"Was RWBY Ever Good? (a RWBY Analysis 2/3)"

Well, the answer is obviously yes, but it's also so much more complex than just saying that, as you can tell by the really big number at the bottom of the screen there. So, let's get to it.
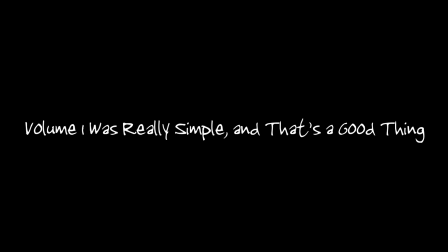0:13 You want the long version or the short version? I will take the easy version, please. Oh, I want to hear the long version. But can you tell me in three parts?
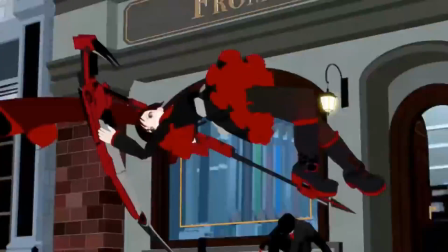0:20 If you haven't watched the very first episode of RWBY in a while, I highly suggest you do so in the near future because it is insanely refreshing.
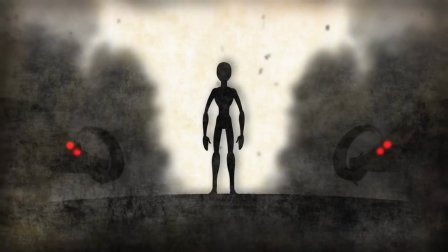0:28 It's kind of amazing how almost all of the problems I have with Volumes 5 and 6 are nowhere to be found in the beginning,
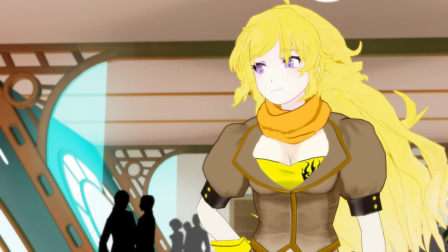0:36 but I'm getting ahead of myself. Let's start with the plot structure since I've been eternally hammering on that point thus far.
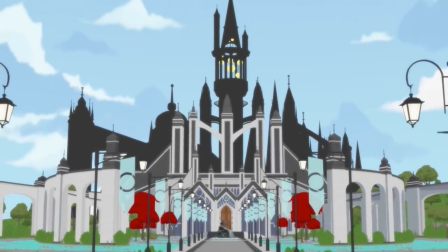0:43 Prior to the fall of Beacon, Ruby's plot structure was extremely simplistic and straightforward.
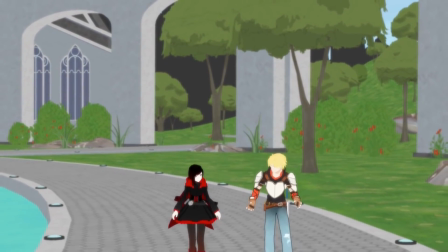0:49 Aside from feeling very small and self-contained in regards to its setting, the direction in which the plot travels is remarkably simple,
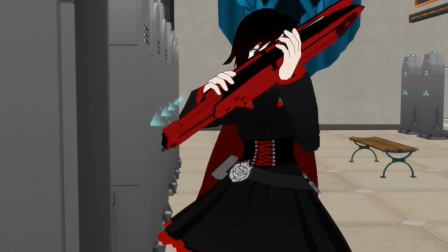0:57 yet also extremely slow and deliberate. It takes half of the first volume just to finish the introductory arcs,
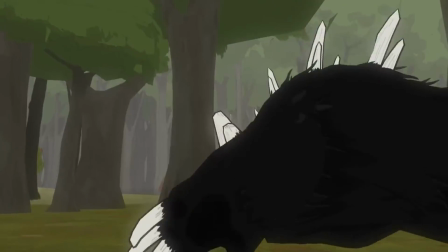1:04 and four and a half of the eight episodes that encompass that revolve solely around the Emerald Forest mission.
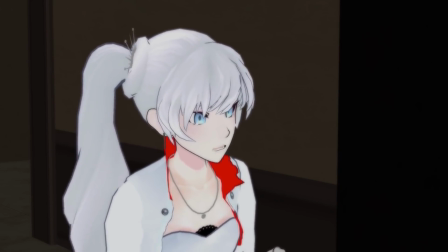1:11 Yet, at the same time, these arcs never feel overly long or like they've overstayed their welcome.
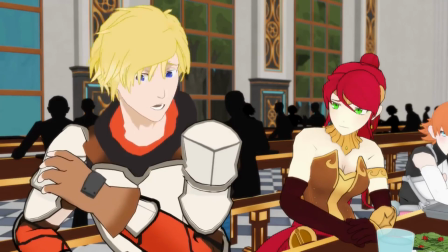1:17 This leads me to an important element of early RWBY's story structure. all of the arcs are relatively short.
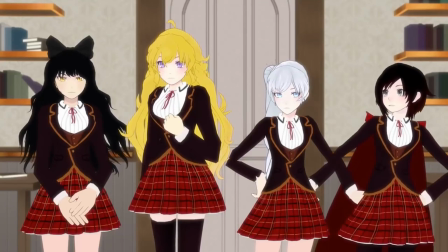1:24 Until Volume 4, no major storylines last through an entire season.
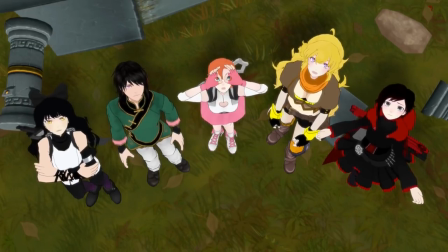1:29 They're all broken up into more digestible chunks. In Volume 1,
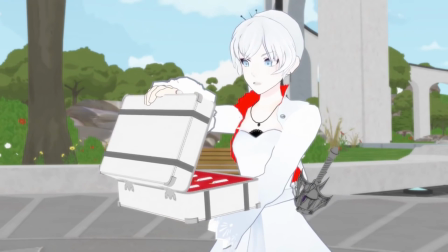1:33 Episode 1 through the first half of Episode 4 contains small introductory stories to introduce us to the most important cast members and set up everything to come.
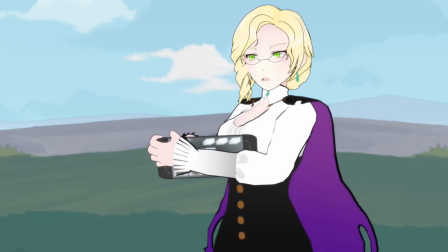1:42 The second half of Episode 4 through the end of Episode 8 cover the Emerald Forest mission,
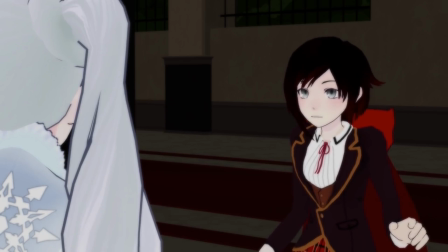1:47 9 and 10 are settling in, and Ruby and Weiss arguing over ego, 11-12 are the bully arc,
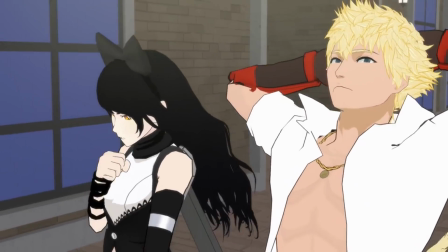1:54 and 15-16 end on a Blake story intertwined with one of Roman's big heists.
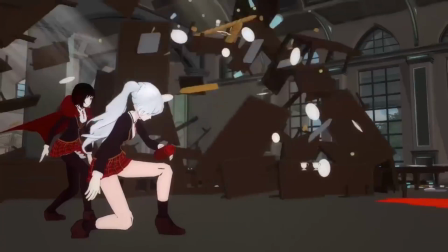1:59 In Volume 2, the first episode is mostly a standalone food fight plus a chance to introduce the new villain characters and their dynamic with Torchwick.
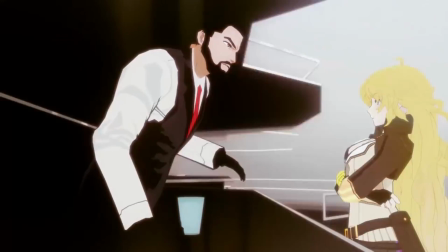2:07 2-4 show Team Ruby investigating the White Fang's activity and a fight with Torchwick,
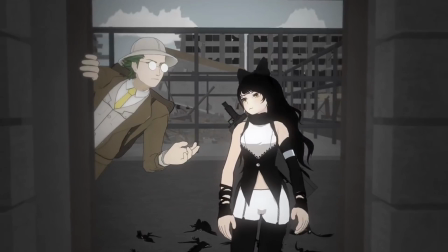2:13 5-7 cover the dance, and 8-12 are the Mountain Glen mission and train fight.
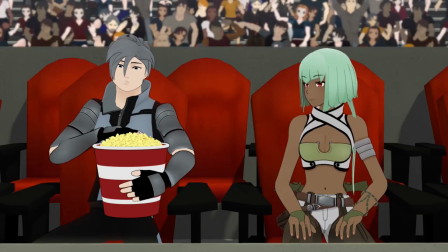2:18 Even Volume 3 has two distinct sections.
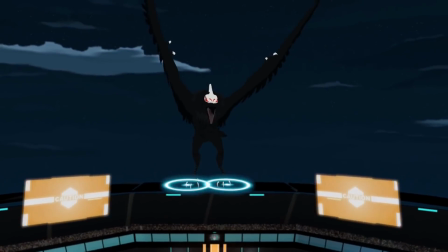2:21 Episodes 1 through 9 cover the vital tournament and its untimely end, while 10 through 12 cover the fall of Beacon and its aftermath.
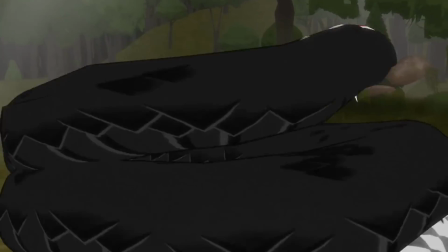2:29 What's most important to note here is that there is never more than one major goal that our heroes are working towards at a single point in time,
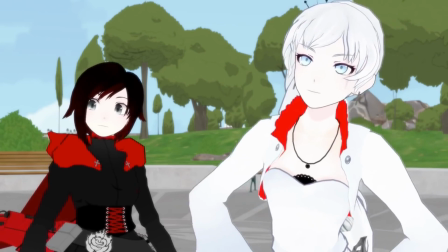2:37 even across a long span of episodes. For example, all of the major players in the first arcs are students focused on their arrival at Beacon
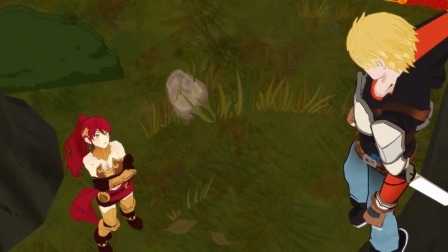2:46 and their first test that will cement their relationships with the other students around them.
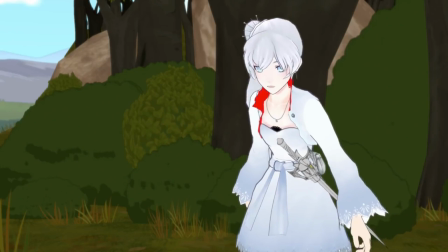2:51 It's a very broad concept that allows for a wide scope and depth of exploration, but still extremely simple in what it's trying to convey.
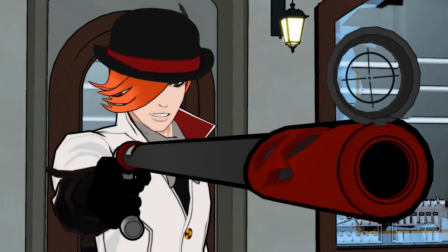2:59 After the first fight scene in Episode 1, we don't even see Torchwick again until Episode 8, because it doesn't matter what he's doing right now.
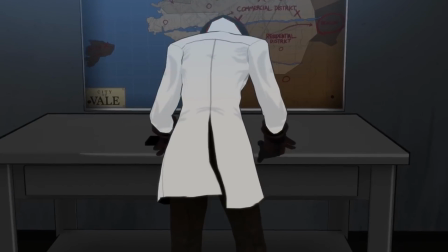3:07 He's just off being mysterious and planning something for later.
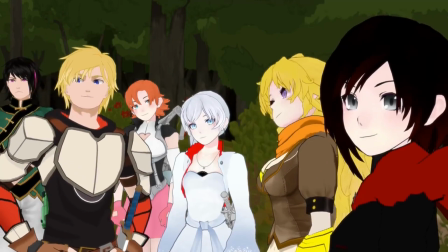3:11 What's important is the developing relationships among the students, and Volume 1 puts almost its entire focus on just that.
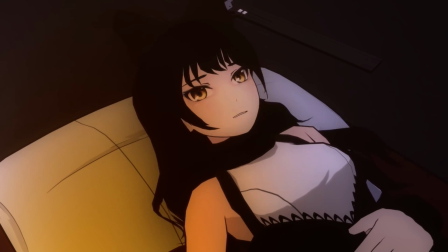3:19 Volumes 2 and 3 follow a similar pattern.
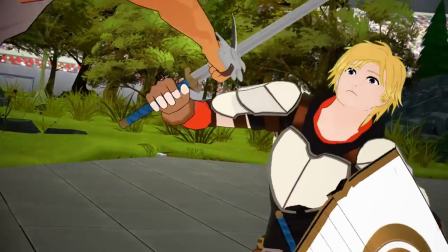3:22 Figure out what the main idea is that needs to be conveyed for a given arc, and focus almost entirely on exploring that idea.
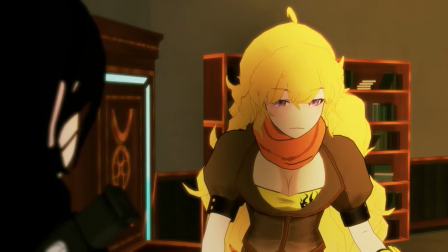3:31 There is one section of Volume 2 that does use two major plotlines at once, but we'll get into why that is a bit later.
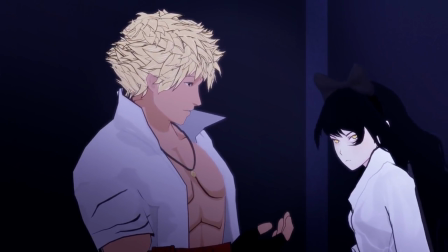3:38 I went into such detail on the specific lengths of these arcs because it's so different from how the story is structured after the fall of Beacon.
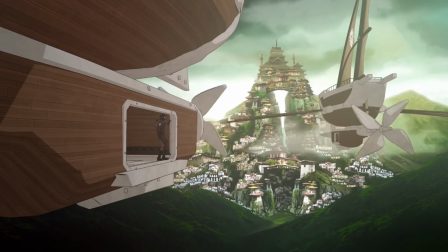3:46 Ruby and Team Juniper traveling to Haven takes the entirety of Volume 4 to accomplish with no significant stopping points along the way,
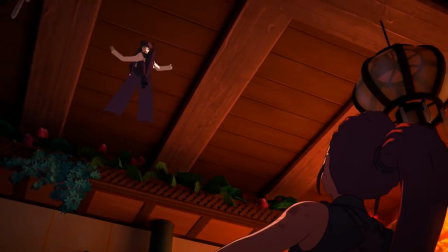3:54 as do both Yang's and Weiss's character building arcs. Blake defeating the White Fang in Menagerie takes two volumes to complete,
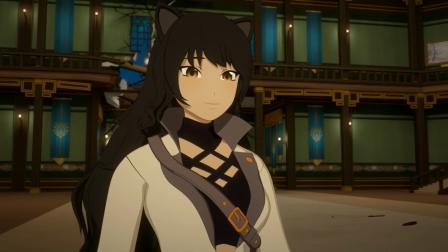4:02 and the more overarching plotline of reuniting Team Ruby also takes two volumes.